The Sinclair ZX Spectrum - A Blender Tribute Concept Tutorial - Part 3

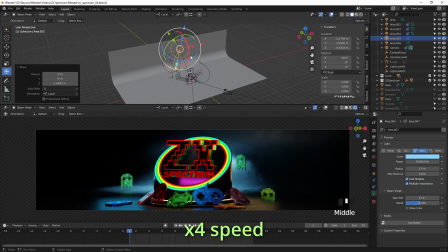3367s
You can see that I'm frantically making extreme movements because then you can see the effect straight away.
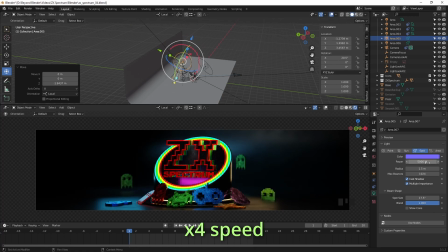3373s
Now, does it work or not? Yes or no? So if you spin it away and then bring it back quickly, you will notice a difference.
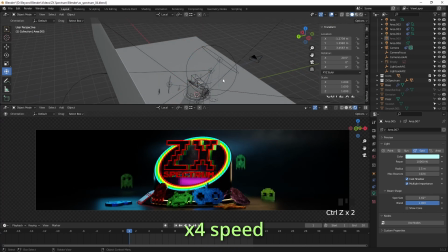3381s
And that helps to kind of pinpoint where you're going wrong or right.
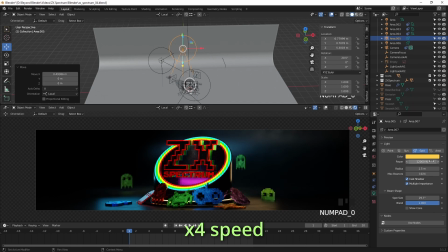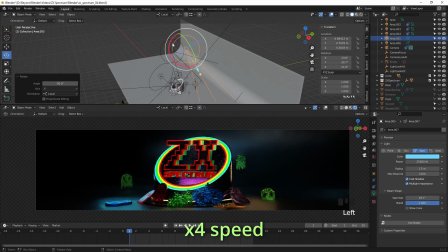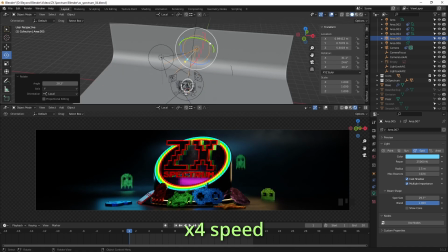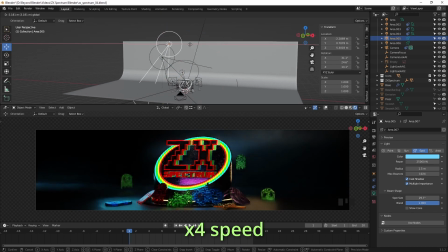3410s
In your own version, of course, you don't have to have the background there like that. You can just have it as a natural floor, maybe create a wall section,
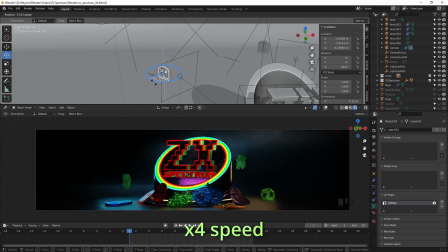3418s
or just have a flat wall completely and avoid the ground altogether, and have the icons floating around.
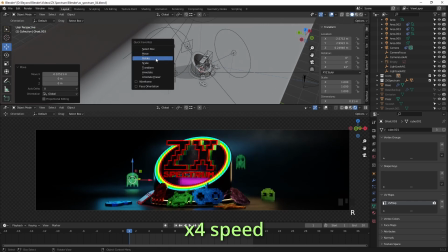3424s
That will also look really good. You could also add some animation to those icons,
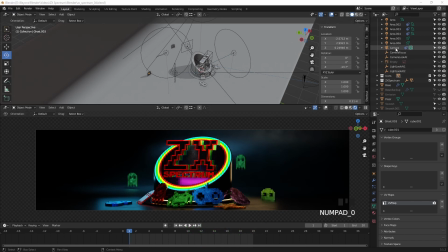3429s
so perhaps stick them on a curve or group them to an empty and just spin them round a few frames and turn motion blur on the camera, and that will give you a nice bit of movement. Those icons.
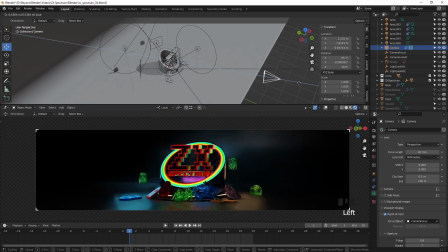3446s
Let's pull the camera in a bit more. So we don't want to have, width wise we want that space, but height wise we don't need as much space, so we can pull that in a bit more.
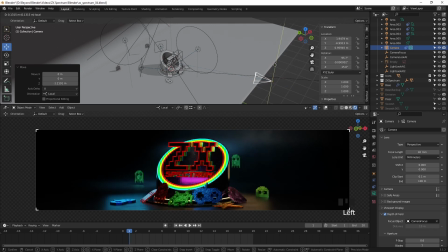3456s
Just tweak the height a little bit.
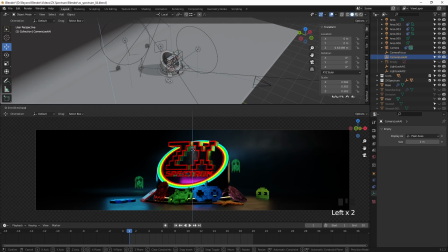3465s
I'm going to move the empty, which is the target for the camera, just to center the scene a bit better.
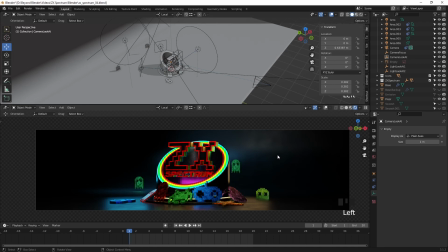3480s
So I'm really trying to think ahead here, can I use this in Photoshop? Do I have enough to work with? Do I need to be further out, closer in, and so on.
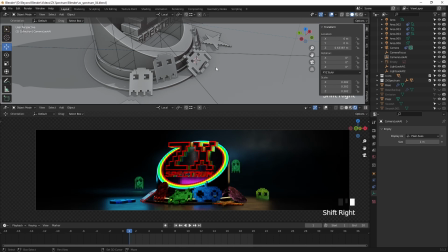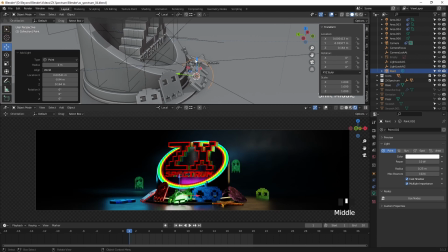3500s
So what I'm doing now is I'm adding these point lights because I kind of felt that it needed something behind the icons now,
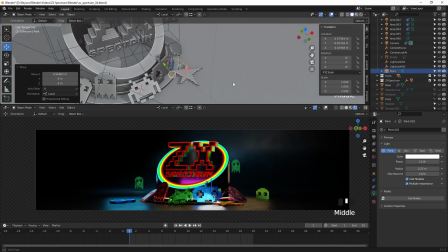3510s
just to help them add a bit more. But not just them, but also the ceiling at the base of that.
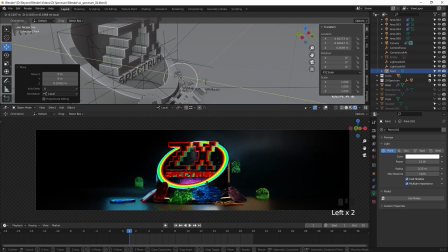3518s
Let's just give it a little bit more light and shadow.
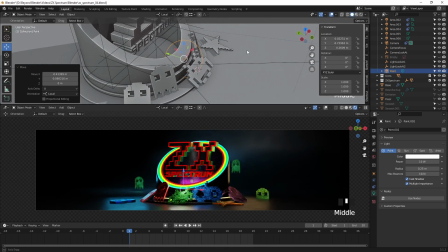3526s
Plus we have the ring of light, so that kind of goes with the whole idea of this thing's emitting light.
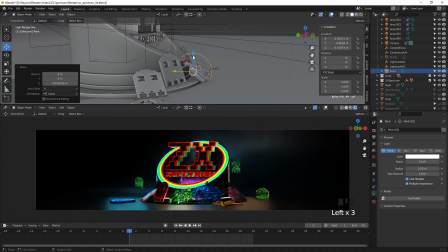3532s
And so we're just emphasizing that by using actual lights, as well as the strip light there.
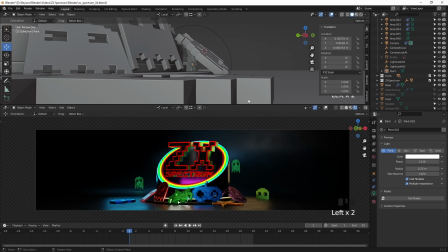3539s
And you can see we're getting these nice rays of light, if you like, breaking in between the empty space of the icons and hitting the ground. So we changed the color of these lights as well, something a bit more yellowy, I guess orange, to that's more in line with the light going around the base.
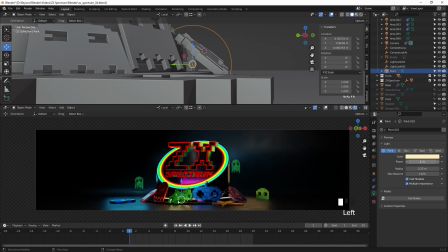3562s
And turn the power down to, oh no, I've put 5 in there, see if that works, how that works.
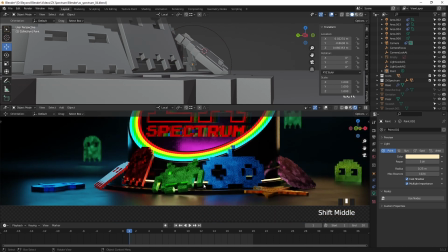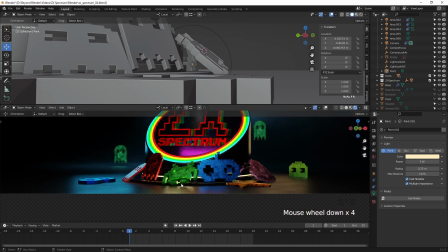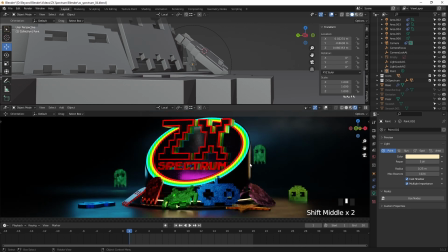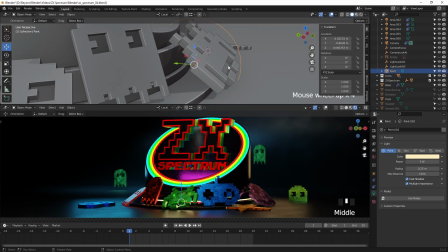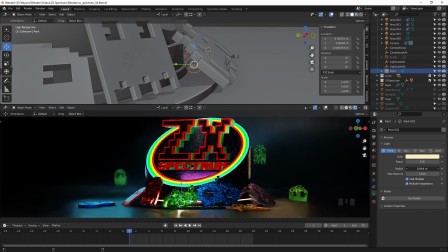3589s
Just playing around with the radius now, to get it to the point where I'm happy with how it looks. Of course, this is all very subjective. Do what you feel is right for you and what works for your scene.
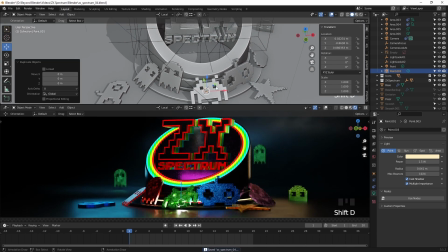3613s
So we'll duplicate that and move it behind another one.
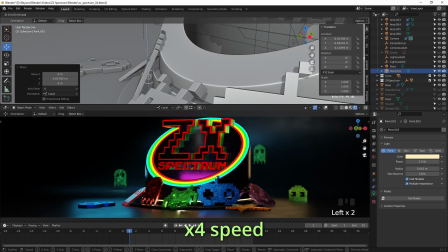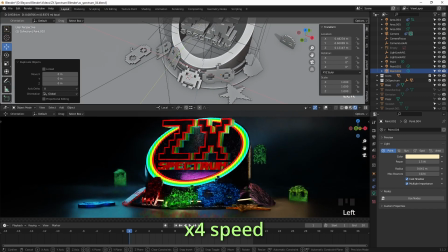3625s
just looking in between those, you know, trying to get the camera angle so I can see that I'm not actually inside the object or another object.
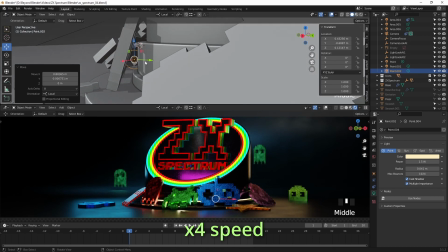3632s
So copy that again and place it in between these and work your way around.
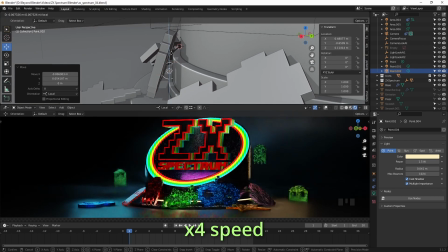3642s
And that looks about right.
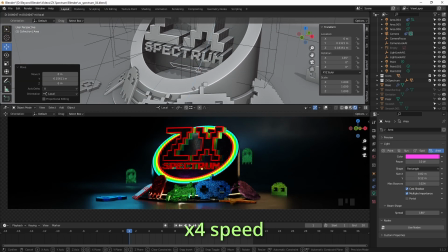3647s
And that inner one that we added earlier, the strip light inside the tube, became visible.
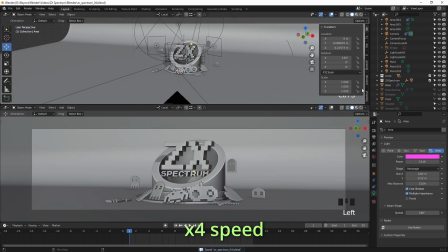3654s
So we lifted up the camera angle, so now we could see the strip light.
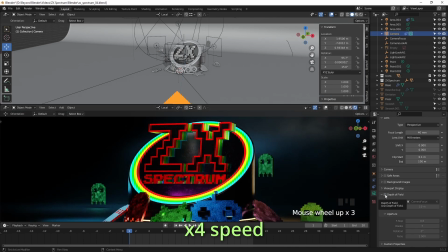3659s
So we're going to move that down, maybe tweak the size a little bit. But I'm really liking that kind of underlight glow that's coming out from there now.
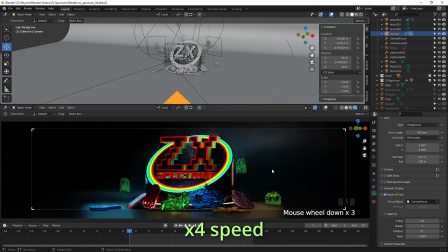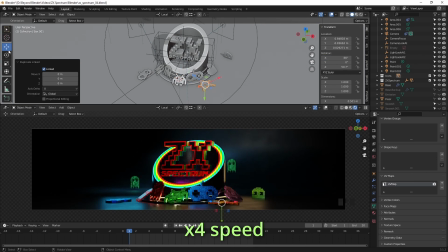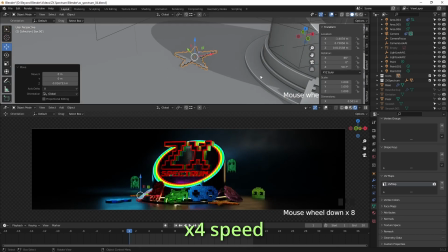3678s
Again, copying some of these icons, placing them, scattering them around randomly, seeing what feels right, what looks good.
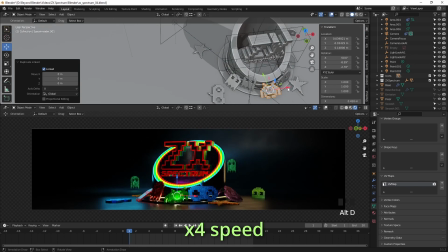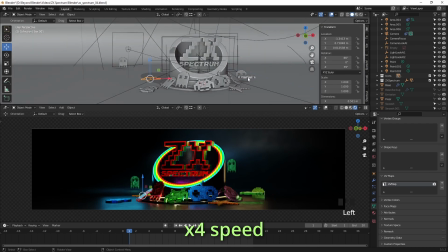3693s
It's so much easier putting them on the ground than trying to place them around the base.
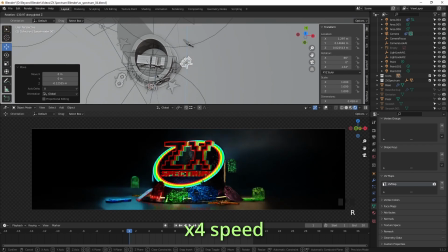So what I like about placing them in the foreground is they become
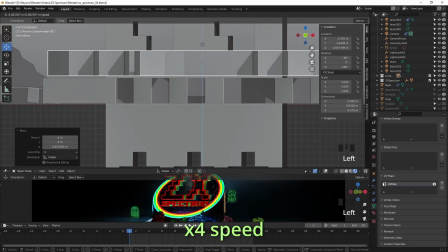3708s
they act as leaders that lead, well, I can't say that probably, but they lead your eye into the main subject.
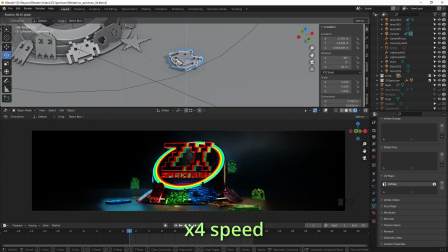3715s
So, and obviously we have depth of field turned on as well, so these will be blurred out quite a bit,
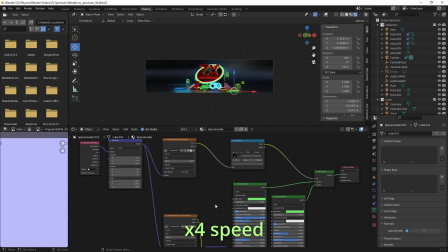3722s
so you can't focus on them, but literally, but it just helps to give a bit more depth and focus to the main element.
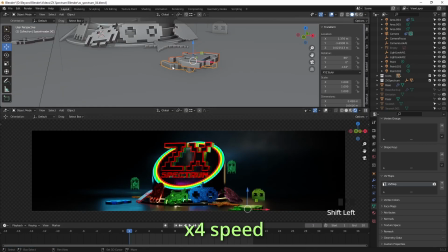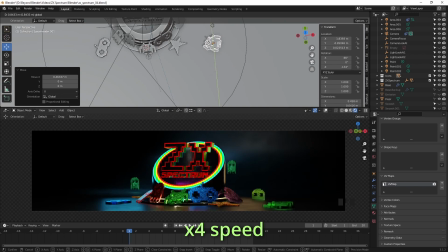3736s
So I'm just moving them around the scene now, trying to find the space where they should be.
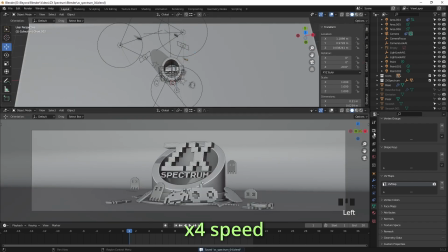Just tweaking some render parameters here. So I've got quite a large samples right there for the render.
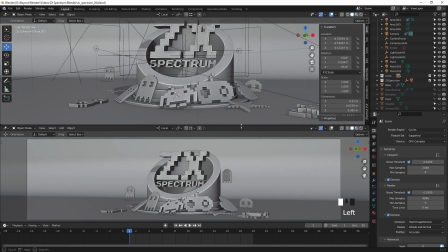3760s
Probably far too much when we've got denoising as well, which is excellent, of course.
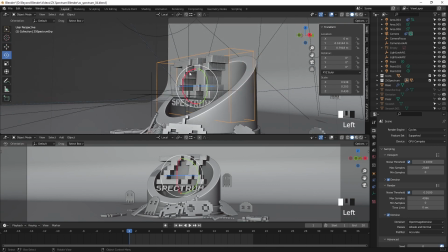3764s
And now, having done all that, we want to see a bit more of the logo, a bit more dramatic. So I'm just playing around with rotating it there, rotating that group, that empty.
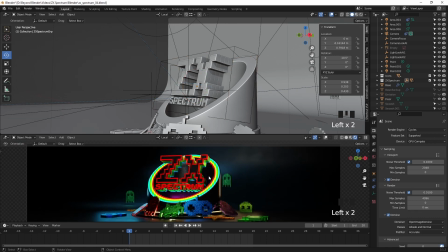3778s
Let's see how that looks. Yeah, it looks pretty neat. I think it's a bit more dramatic when it's tilted up like that.
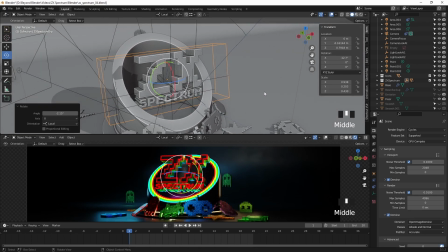3793s
We're very close now. I think we're almost there.
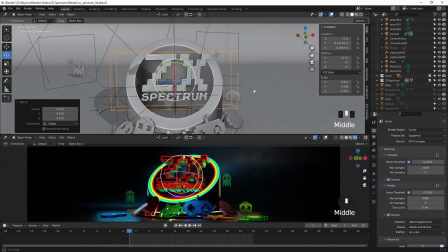3795s
So this is the kind of thing that this is the kind of concept that I had in mind when I first started this, and
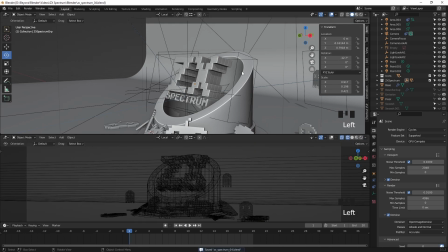3805s
I think my initial idea was to have these icons floating around, but then I thought, you know what, I'll just go with the whole placing them around the base.
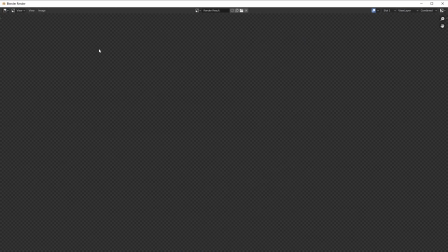3812s
So let's do a quick render.
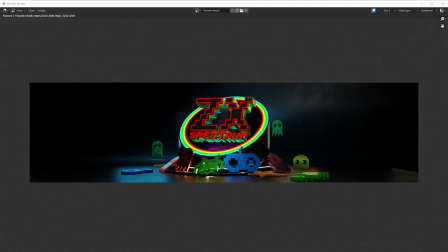3817s
Just speed that up, and there we go. So that's looking pretty cool.
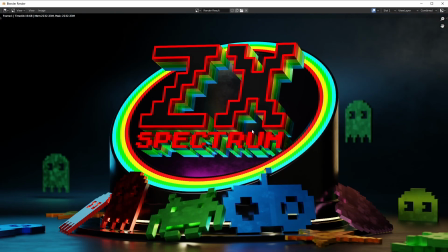3822s
Looking at it 100%, just see how that looks, anything that stands out that shouldn't be there.
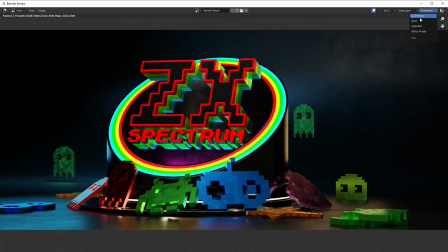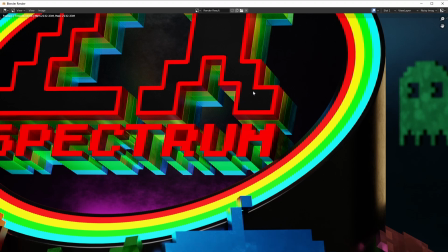3832s
So guys, thanks for joining me in this video, and join me in part 4 and the final part,
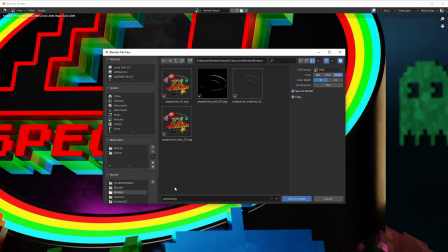3838s
because that's going to be a very short video, contrary to this one, where we jump into Photoshop and take this render, put it into our PSD file, and add a few finishing touches to create the final image.
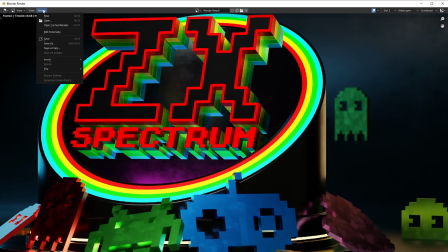3853s
Thanks for watching, everybody, and I'll let the video play out. If you haven't subscribed, please do so, or consider doing so.